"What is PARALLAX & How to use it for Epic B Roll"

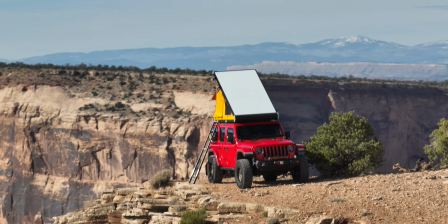This right here is parallax. And this is a filmmaking technique that you can use to create depth and really make your footage stand out. So the parallax effect is when you create two different planes of motion and they're moving at different speeds.
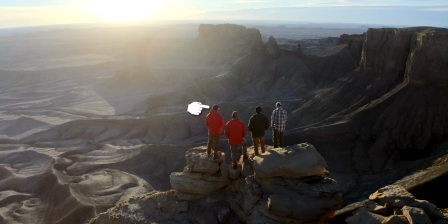So for this shot right here, I have a subject, which is myself,
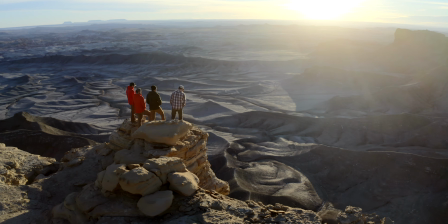and I'm spinning around that subject with my drone, and the background is moving faster.
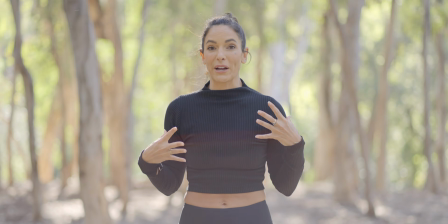And when you use this effect, it creates a very dynamic look with your footage. And it's actually pretty easy to achieve.
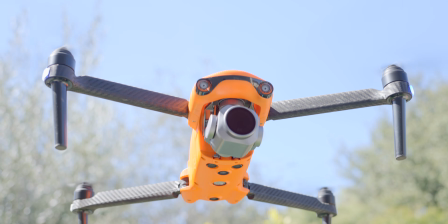Now, you can use a drone, you could use a gimbal, you could use something like a slider, you could even handhold your camera, but it will be a little bit wobbly when you do this effect.
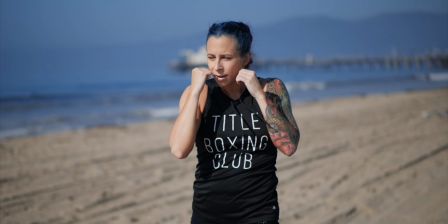The idea is that you want to have a subject or whatever it is that you're filming closer to your camera,
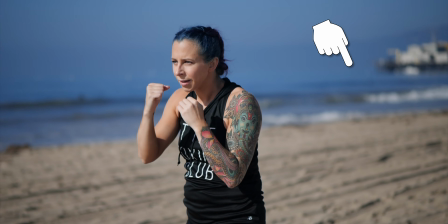and you want to make sure that your background is a distance away. So you don't want to have your subject close to a building or close to a wall, because it's not going to have the same effect as if you're shooting like a landscape way out in the distance and you have mountains way out there or something else.
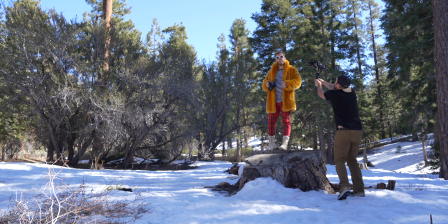So how you perform this move is you start on one side of your subject and you move 180 degrees to the other side of your subject, or you go in a full 360.
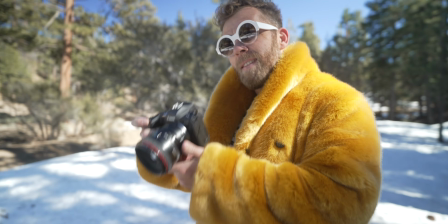It doesn't really matter, but you just want to be able to move from one side to another. And in that process, you're going to keep your subject centered the entire time.
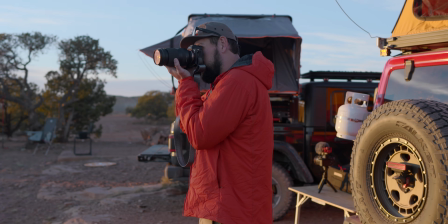And so you could either move in a straight line and you're basically creating an arc swinging back and forth,
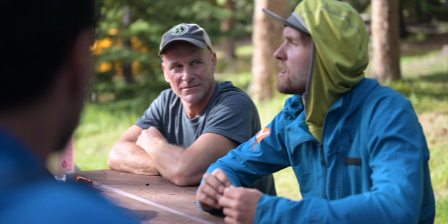or you could use like an orbit effect or a circle where you're going just completely around the subject and you're keeping the same distance from you and that subject.
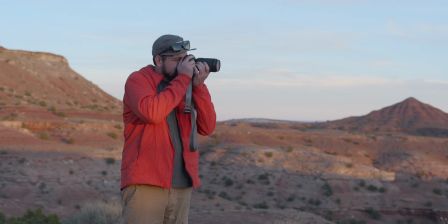And what happens is when your subject is closer to the camera, you're seeing a different background when you swing around them.
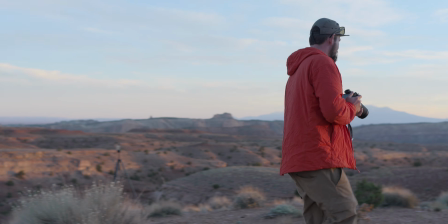You're creating a completely different look. And in the process of doing that, you're gonna see a lot of motion in the background,
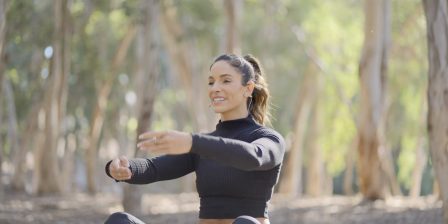but the perceived motion of your subject is much slower because you only see a little bit of movement as you arc around.
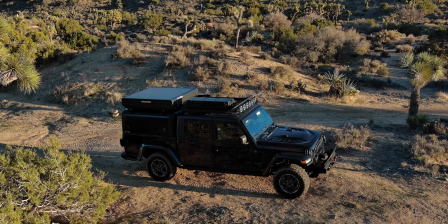And when you use the parallax effect, you create a lot of attention to that subject.
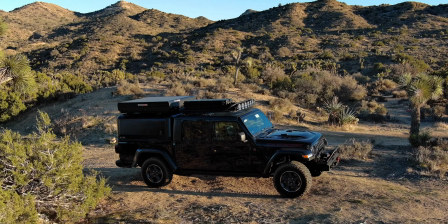It creates a lot of focus. Now, there's different ways you can perform this.
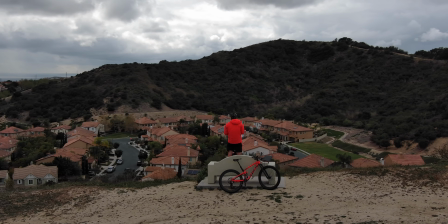You could use a wide lens and get really close to your subject, or you could step back and use a longer lens and really focus in on the subject.
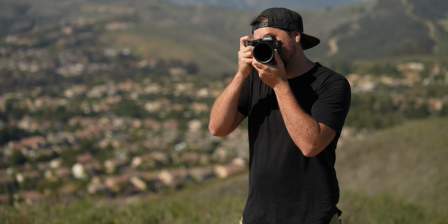Personally, I like the effect of using a long lens on something like a drone or a gimbal, because when you use a long lens, the background is going to be moving much faster.
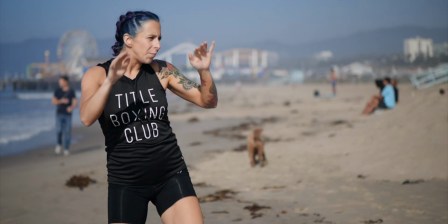And when you pair this with an ND filter and you create motion blur, you create really dynamic footage that has this very cinematic quality. Now next, you need to make sure that you check out this video right here. It goes through 10 different drone moves, and parallax is one of those effects that you can use when you're out filming, even when you're by yourself.